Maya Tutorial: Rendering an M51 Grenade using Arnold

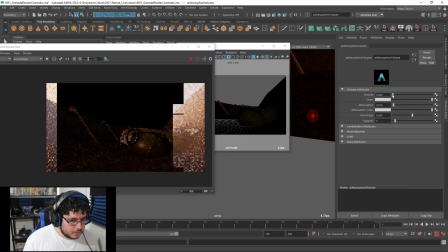30:01 and again by by just playing around with the values we should be able
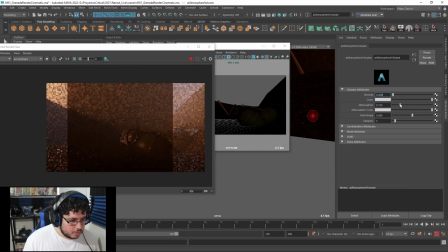30:07 to get something that gets close to to what we want like this right here
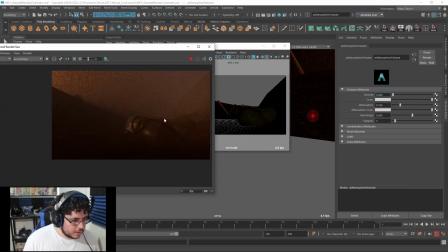30:13 already looks very very cinematic it's a little bit too much i think so let's try 0.003 or 0.001 just a little bit of
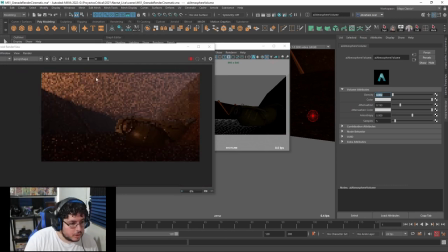30:26 fog over there right So, probably 0.002. It's just a little bit of this effect going pretty much everywhere. And as you can see, we're getting there. We're getting into this very, very cool looking effect.
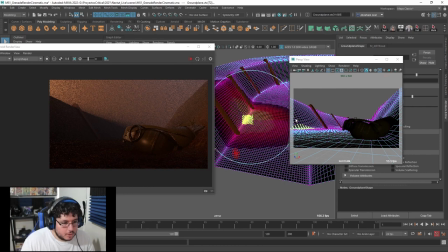30:38 One of the things that I would definitely recommend is, now that we have a lot of resolution, we can definitely play it around with adding some variance to the whole thing.
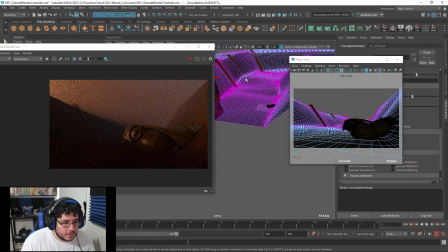30:47 Not everything has to be completely straight and completely clean. So, we can move some of these vertices around like
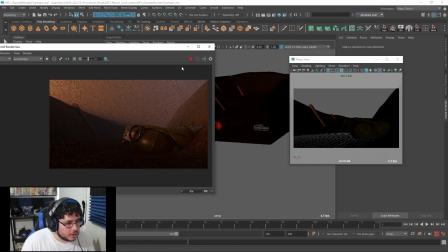30:59 this. And that's also going to change the silhouette of our scene, right? Like, not only are we going to get a very nice effect, we're also going to get, like, this interesting thing here.
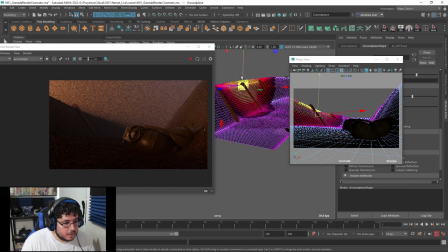31:10 So, for instance, right here, let's, like, really push this
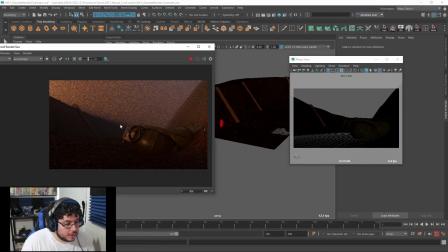31:17 border there so that we get some nice silhouette going pretty much all around the elements.
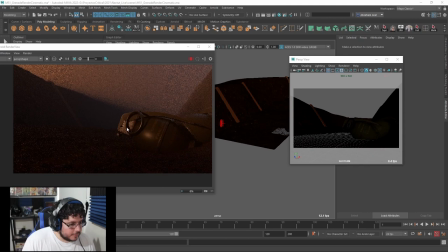31:25 There we go. so yeah this is this is uh i would say one of the one of the stopping points of the of the demo right like we're gonna we're gonna be
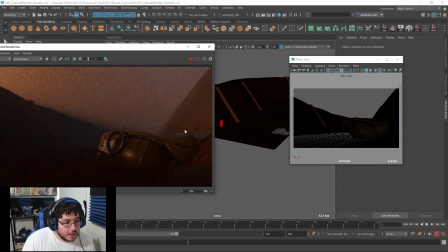31:34 creating this effect and we're gonna be creating this very nice uh element right here now let's talk about um the camera there's there's one
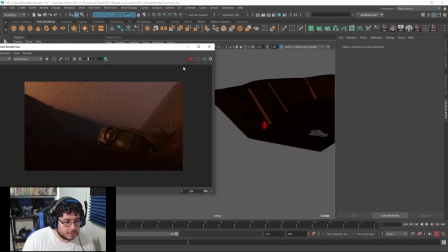31:41 there's a couple of things that we can add on the camera to make this thing even even nicer so i
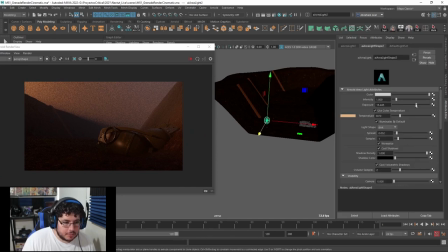31:46 do think i am going to increase the light here just a tad bit because i want just to see the grenades a little bit better something like this I would say and
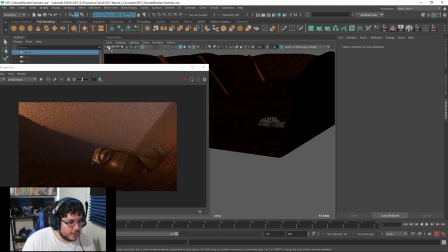32:00 then I'm going to jump onto the camera and the camera has an effect a very cool effect called depth of field so I am going to go into the Arnold options I'm not going to use this depth of field I'm going to use the depth of field down here I'm going to click enable depth of field so if I hit play now and I start increasing increasing the
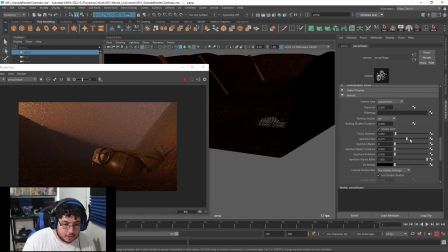32:17 aperture size you're going to see that everything gets blurred or we should start getting a little bit of blurriness i
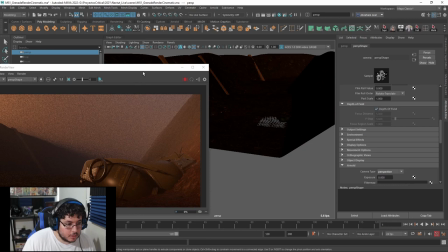32:26 think we do need to turn this on and
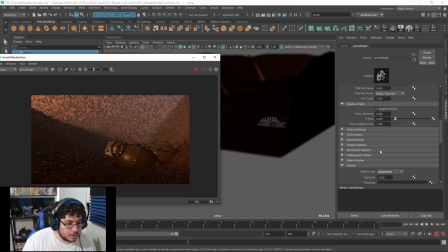32:34 let's just hit play
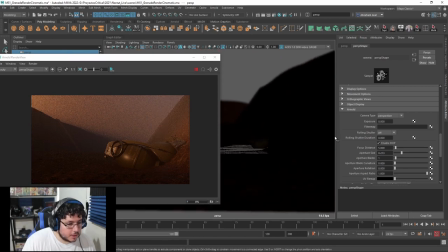32:42 well now i i think right you can see the depth of field here on the on the screen but we're not seeing here we're not seeing it here on the elements so we're gonna
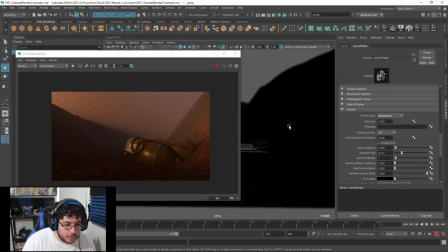32:50 go here let's turn this on and one thing i definitely need to know is what's the distance between my
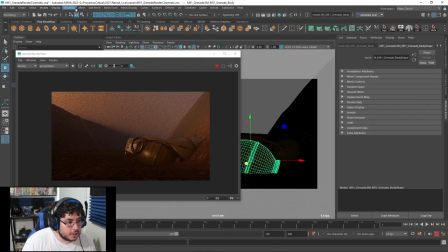32:59 object and the camera so if I go look through selected and I click this object I can go into windows sorry let's stop this for a second we can go display heads of display object details and this thing is a hundred units away from my camera so now if I select the camera
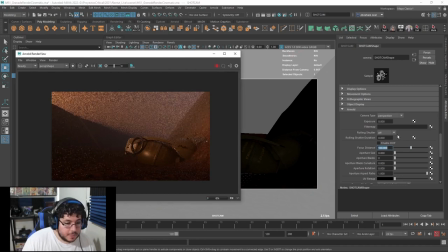33:15 the focus distance is going to be a hundred units and now by changing the aperture size and of course turning this on I think I on the the thing on the on the perspective camera
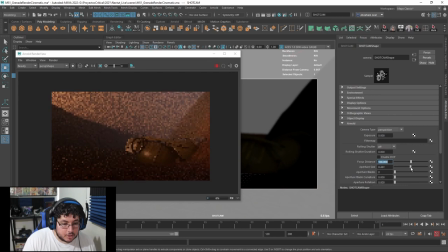33:30 by turning this thing on and changing the aperture size we're going to be able to get this sort of uh depth of field effect we
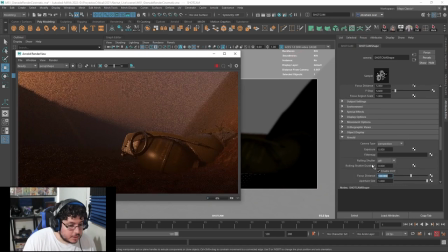33:44 are in the shot cam right yes there we go so as you can see the more the more aperture size we have and you can go even higher
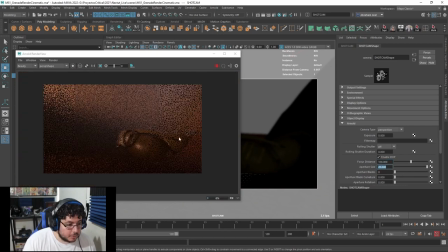33:50 than this like if i say 50 like everything is going to be blurred out it's not something that usually happens in the real world before something like a 2.1 or 2.4 it's really good as you can see everything is going to be out of focus i don't think we need that much so i'm going to go with like a 0.5 because i do want to see at least this main uh grenades in focus